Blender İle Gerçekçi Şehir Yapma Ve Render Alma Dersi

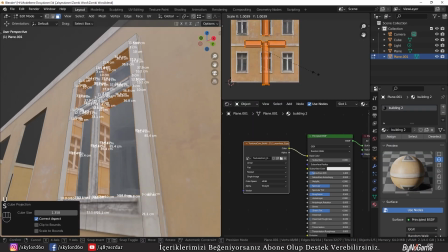Onları da ahşap gibi uygun konuma taşıyarak pencere modelimizin daha düzgün gözükmesini sağlıyoruz.
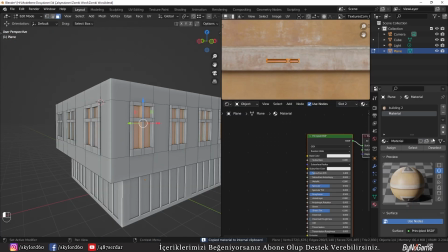Pencere modelimizi pencere boşluklarına tek tek yerleştiriyoruz. Evet, genel olarak birinci katımızı bu şekilde tamamlamış olduk. İlk başta söylemeyi unuttum. İlk pencere modelini yaptıktan sonra cam kısımlarını da ayrı materyal atayıp roughness değerini düşürüyoruz.
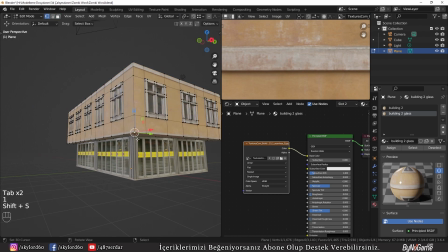Zaten bu işlemi alt katta yapmıştık. Yaptığımız katın merkezini alt noktalardan bir yer olarak belirliyoruz.
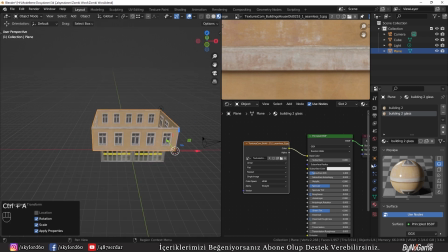Şimdi yaptığımız katı üst üste Array Modifier ile çoğaltıyoruz. Evet, katımızı bu şekilde çoğalttık.
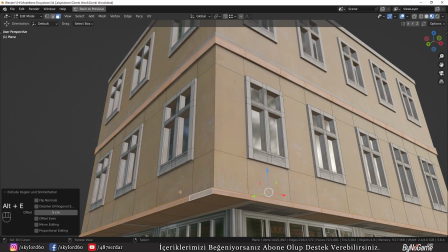Binamıza detay olarak kat silmesi tarzı kenarlarına çıkıntı ekleyebiliriz. Artık kat sayısı kaç olacaksa kendi zevkinize göre ayarlayabilirsiniz.
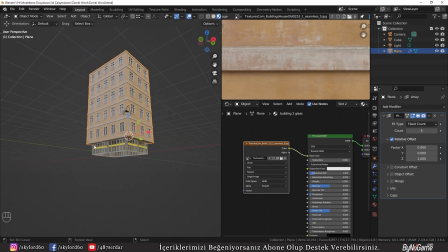Kat yüksekliğine karar verdikten sonra Arrow Modifier'ını onaylıyoruz.
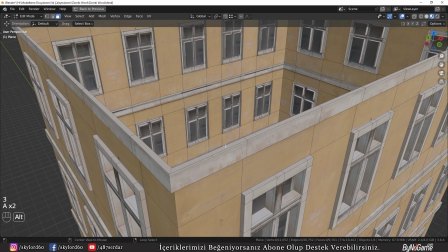Son katı Edit Mode'da düzenleyerek üstünü kapatıyoruz ve çatı kısmını oluşturuyoruz.
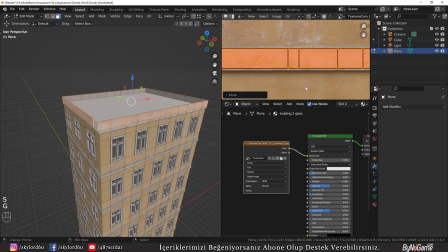İsterseniz biraz bu şekilde çıkıntı verebilirsiniz. Evet, artık gösterdiğim bu yöntem ile kendi zevkinize göre kaç tane bina istiyorsanız yapabilirsiniz.
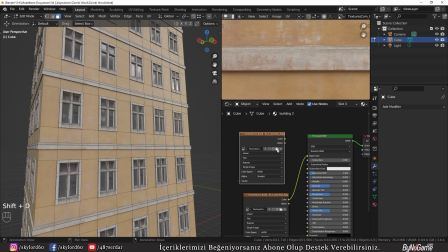Binamızı biraz daha kirli göstermek için siyah beyaz tekstür ile binamızın tekstürünü Mix Color ile karıştırıyoruz.
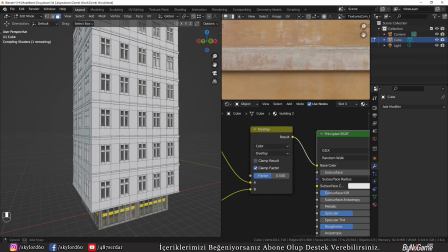Karıştırma formatını overlay yapıyoruz. Siz farklı karıştırma türlerini de deneyebilirsiniz.
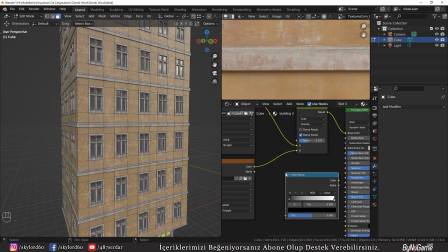Şimdi binamıza roughness map yapmak için mix color çıktısına color ramp ekliyoruz.
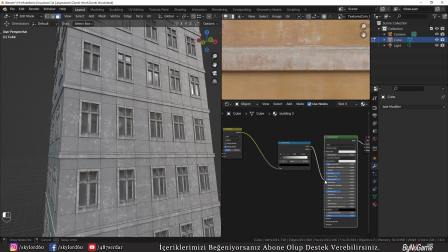Color ramp çıktısını roughness kısmına bağlıyoruz. Biraz daha gerçekçi görüntü için color ramp'ten çıktı alarak bump ekliyoruz.
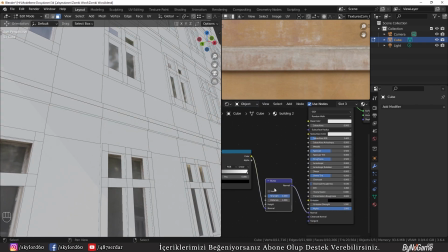Bump'ı da principle'daki normal kanalına bağlıyoruz. Finalde böyle bir bina materyali elde etmiş oluyoruz.
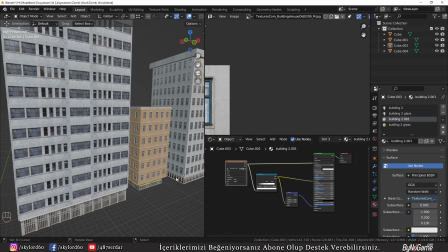Evet, ben sizleri daha fazla sıkmamak adına birkaç tane binayı hızlıca yaptım.
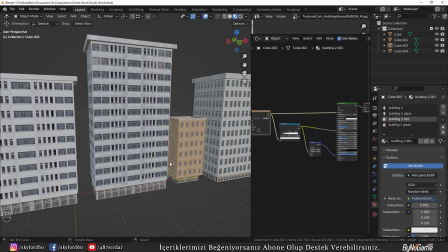Şimdi burada şöyle bir şey yapıyoruz. Bina sayımız az olduğundan sahnemize birden fazla bina ekleyeceğimiz için bu
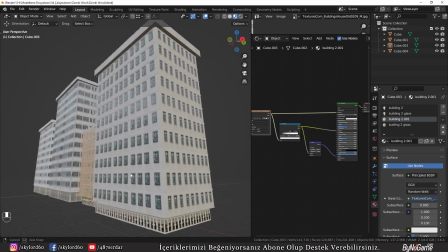binalara rastgele renk tonları atarsak binalarımız az da olsa farklı gibi duracaktır.
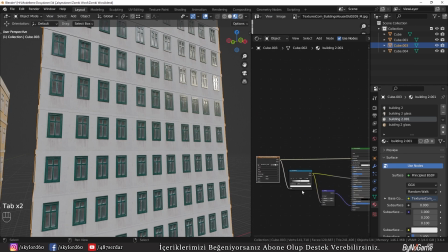Binalarımızın ana tekstürlerinin olduğu materyale gelerek mix color ekliyoruz. Bir tane de color ramp ekliyoruz.
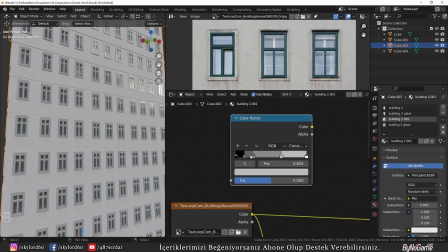Renk geçiş sertliğini constants olarak seçiyoruz. Artı düğmesine tıklayarak kaç renk ataması istiyorsanız o kadar renk aralığı ekleyebilirsiniz. Renk dağılım sıklığını ayarlıyoruz. Renkleri seçerek tek tek istediğimiz tonlara getiriyoruz. Ben genellikle texture'lar üzerinden ton seçmeyi tercih ediyorum.
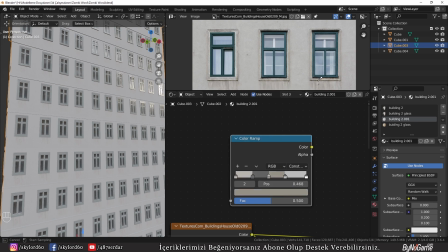Siz ister kendiniz, ister benim gibi texture üzerinden damlacık aracıyla renk tonları seçebilirsiniz.
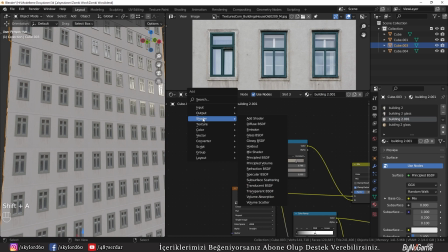Color ramp çıktısını mix color'ın B kısmına bağlıyoruz. Son bir not düğümü olarak input kısmına obje info ekliyoruz.
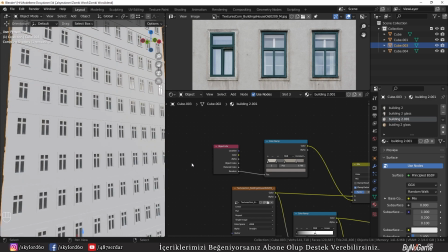Bunu da color ramp'ın factor kısmına bağlıyoruz. Artık binalarımızı kopyalayınca rastgele olarak belirlediğimiz renkleri atıyor olacak.
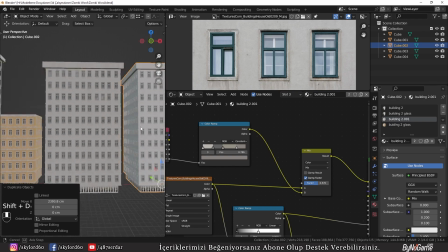Mix color kısmından factor kısmını 1'e doğru getirirseniz ayarladığımız renklerin daha baskın gözükeceğini göreceksiniz.
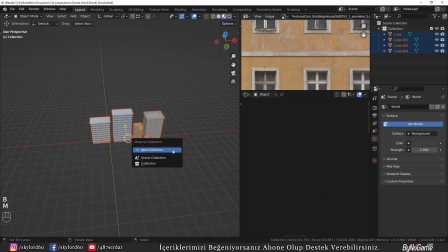Materyal şemamızın son şekli bu şekilde oluyor. Binalarımızı ilerleyen süreçlerde daha fazla seçebilmek için tek bir collection altında topluyoruz. Şimdi artık sahnemizi tasarlamaya geçebiliriz. Binalarımızı biraz kenara çekiyoruz.
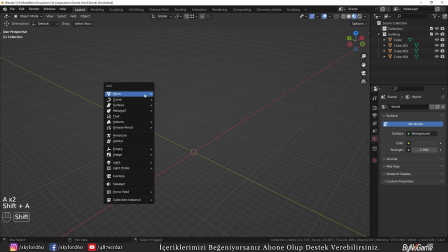Geniş ekranda çalışmak için diğer pencereleri kapatıyoruz. Bir plane ekleyerek onun üzerinden sokağımızın yolunu yapıyoruz.
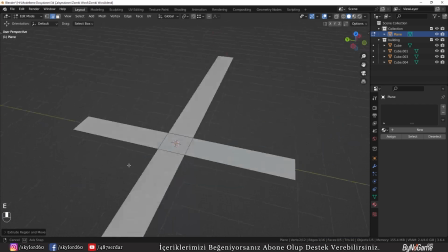Yolları yaptıktan sonra binaların geleceği yerleri yapıyoruz.
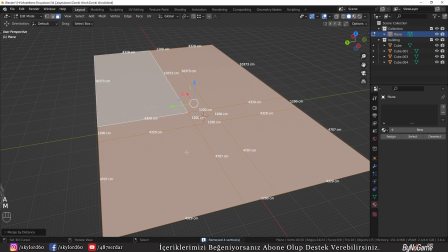Sahne objemizin hepsini seçerek merge menüsünden by distance diyerek üst üste gelen vertexleri siliyoruz.
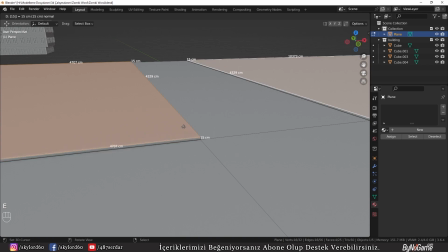Binaların geleceği yerleri X dörtgeni 15 cm civarı yukarı çıkartıyoruz.
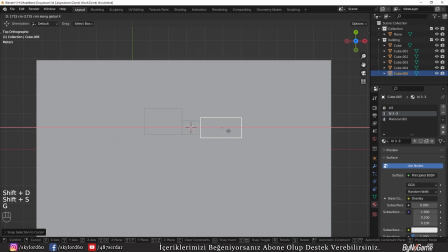Şimdi obje moda dönerek binalarımızı tek tek sahnemize yerleştiriyoruz.
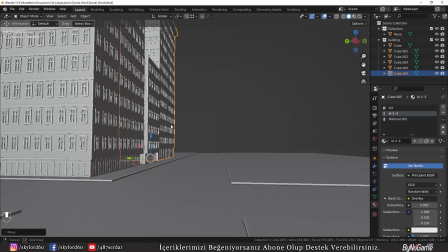Burada istediğimiz binamızı istediğimiz yere koyarak bir şehir görüntüsü oluşturuyoruz.
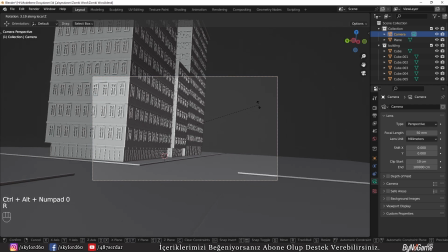Bir yandan da sahnemize kameramızı yerleştirip açılarını ayarlıyoruz. Kameramızın yerden yüksekliğini 170 cm yapıyoruz.
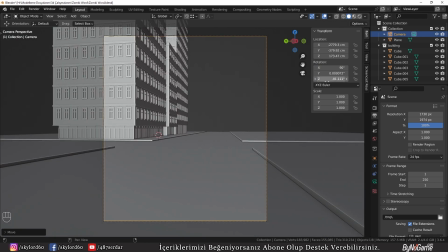Sahneye dik bakması için kameranın x eksenini 90 derece yapıyoruz.
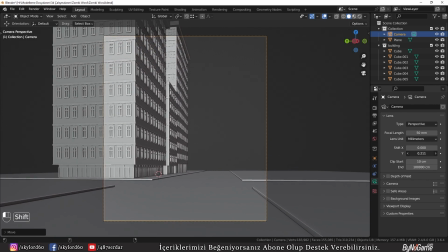Açıyı bozmadan biraz daha yukarı bakabilmek için kameranın ayarları bölümünden Shift Y değerini biraz yükseltiyoruz.
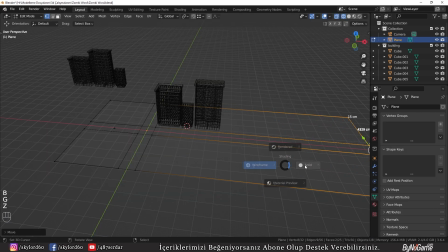Yolumuzu biraz daha uzatıyoruz ki daha uzun bir yol gibi görünmesini sağlayabiliriz.
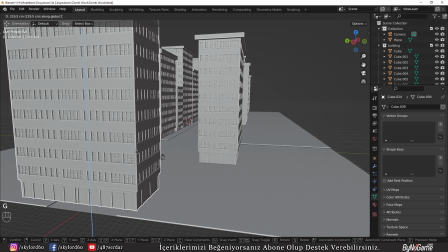Evet, ufaktan şehrin yapımını tamamladık. Şimdi yollarımızın ve kaldırımlarımızın materyallerini yapalım.
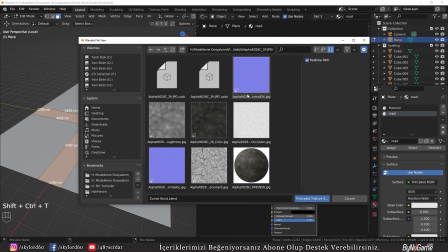Yolumuza Cube Projection diyerek UV Map ataması yapıyoruz. Tekstür bağlantılarını yapıyoruz.
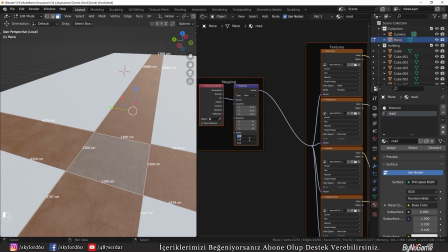Sahnemize göre UV Scale değerlerini arttırarak tekstür boyutunu yola uygun hale getiriyoruz.